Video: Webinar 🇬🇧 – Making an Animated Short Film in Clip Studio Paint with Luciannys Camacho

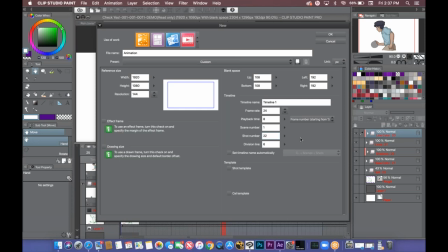But this is pretty basic. I'm not an animator. Like I said, I had people helping me animate, but I was the one doing the color lines and the timing so this is how I understood it and it worked out pretty well for me it's pretty
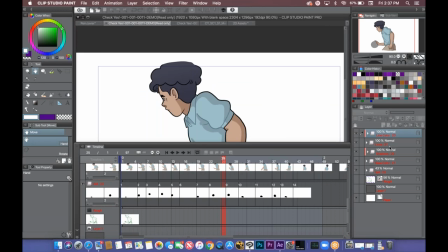beginner but I got some pretty good results out of just doing what I had just shown you and the animation timelines pretty much work in the same
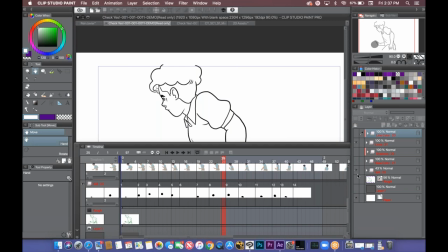order as like you would do an illustration so like obviously I didn't start out with
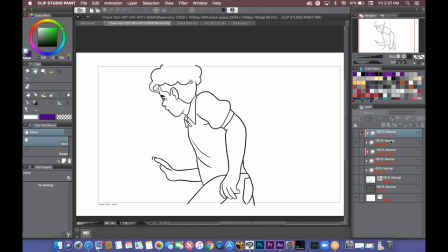the color anything I kind of started out like this like this so I just did the lines
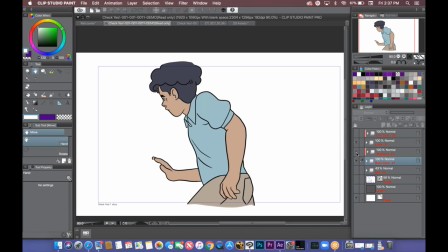first then I would do the base color then the shadow and then the line color and then I did the
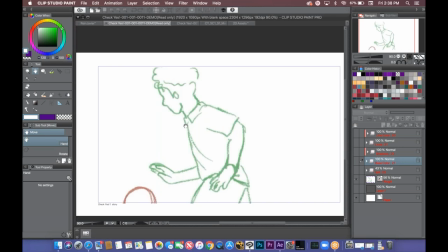ball and then I won't play here because this is the pro but this is like the original rough animation sketch that I had and I was just going over it and like more clearly defining the shapes of like say his face and his head like he didn't have eyes there but like here like here he has eyes.
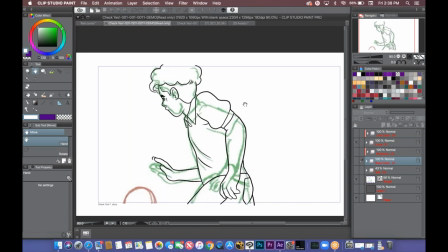So, you know, you're adding those things in.
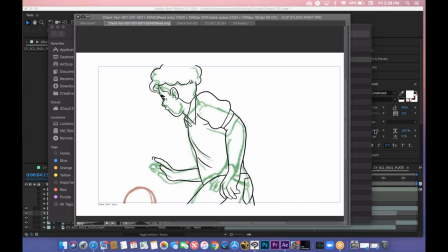So, any more like questions, Joanna? Oh, yeah, yeah. So, you talked a little bit about the character design at the beginning and there was a question that's like, do you have any tips on how to flesh out a character for a story? So, how important is the design and the background story of a character for what they eventually look like?
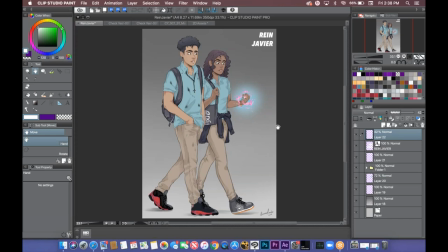Okay. So, okay, let me pull it up. So like this one. Okay. So this was like one of the first ones that I did. Cause like I do concept art aside from this. So their environment where they're from and their backstory is actually pretty important,
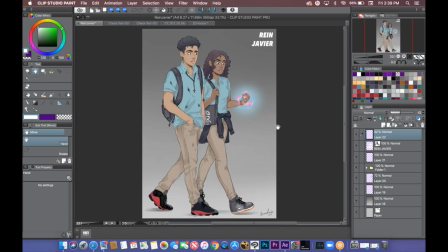if not the most important thing to making a character. Because like, for example, if you're doing like a Western um animation or something like are they doing cowboys and like say your character lives in a very um dusty place like there's a lot of like um kick up of the
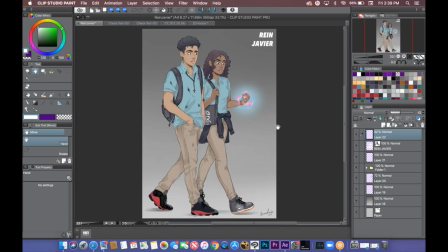soil and it's very dry but like your character looks pretty like hydrated and like um not all that gruff um it's gonna be confusing because it's not matching up to um their environment because like you know believe or not,
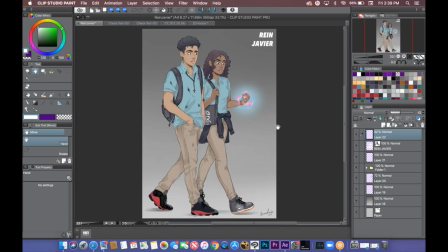like us as people where we live in our environment and our conditions affects what we look like and how we behave and our personality and what we do and what we wear is a reflection of those traits. So for example, my character of Reynon, Javier, they're from New York City and Wood.
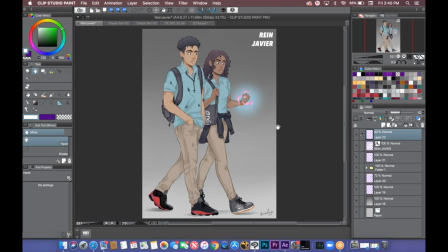It's a very urban place. It's a lot of, you know, there's like there's basketball. A lot of the kids are really into like sneaker fashion. So I made sure that like, you know, the sneakers were looking good. Um, the uniforms were, were accurate to the area. Um, you know, like I even looked up like what backpacks they were wearing.
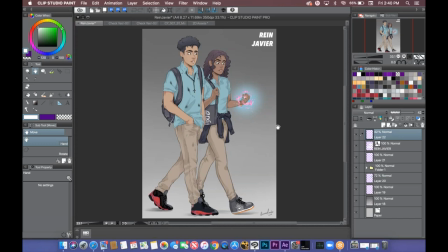Like I wanted it to be as accurate as possible because when you're doing like a piece like I did, that was culturally based, um, you know, you want it to be as accurate as possible to what they do in real life. And of course you have creative leeway. It doesn't have to be a hundred percent correct, but you want to make sure that that base is there.
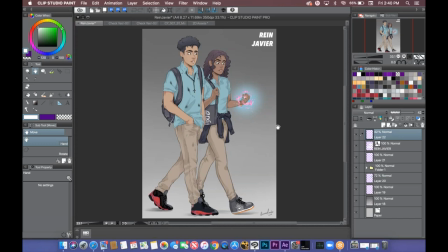Um, I mean like even the hairstyles, like this, like the hairstyle that Javier has is a hairstyle that my brother was wearing at the time when I was making this film a year and a half ago. So, you know, when you're making a character, it should reflect their personality and the environment that they're from.
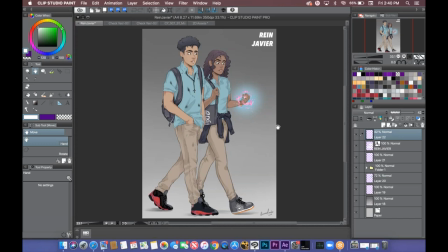Okay. Let me see. Okay. You talked about the storyboard in the beginning. Could you open that file again, if you have it? Give me one moment.
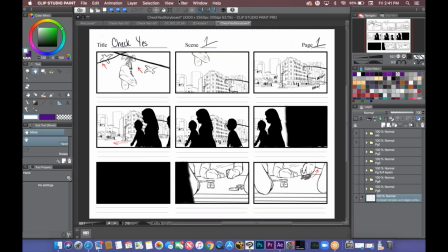Okay, open that up. Cool. Yeah, so people are really interested in how you set up the layer structure.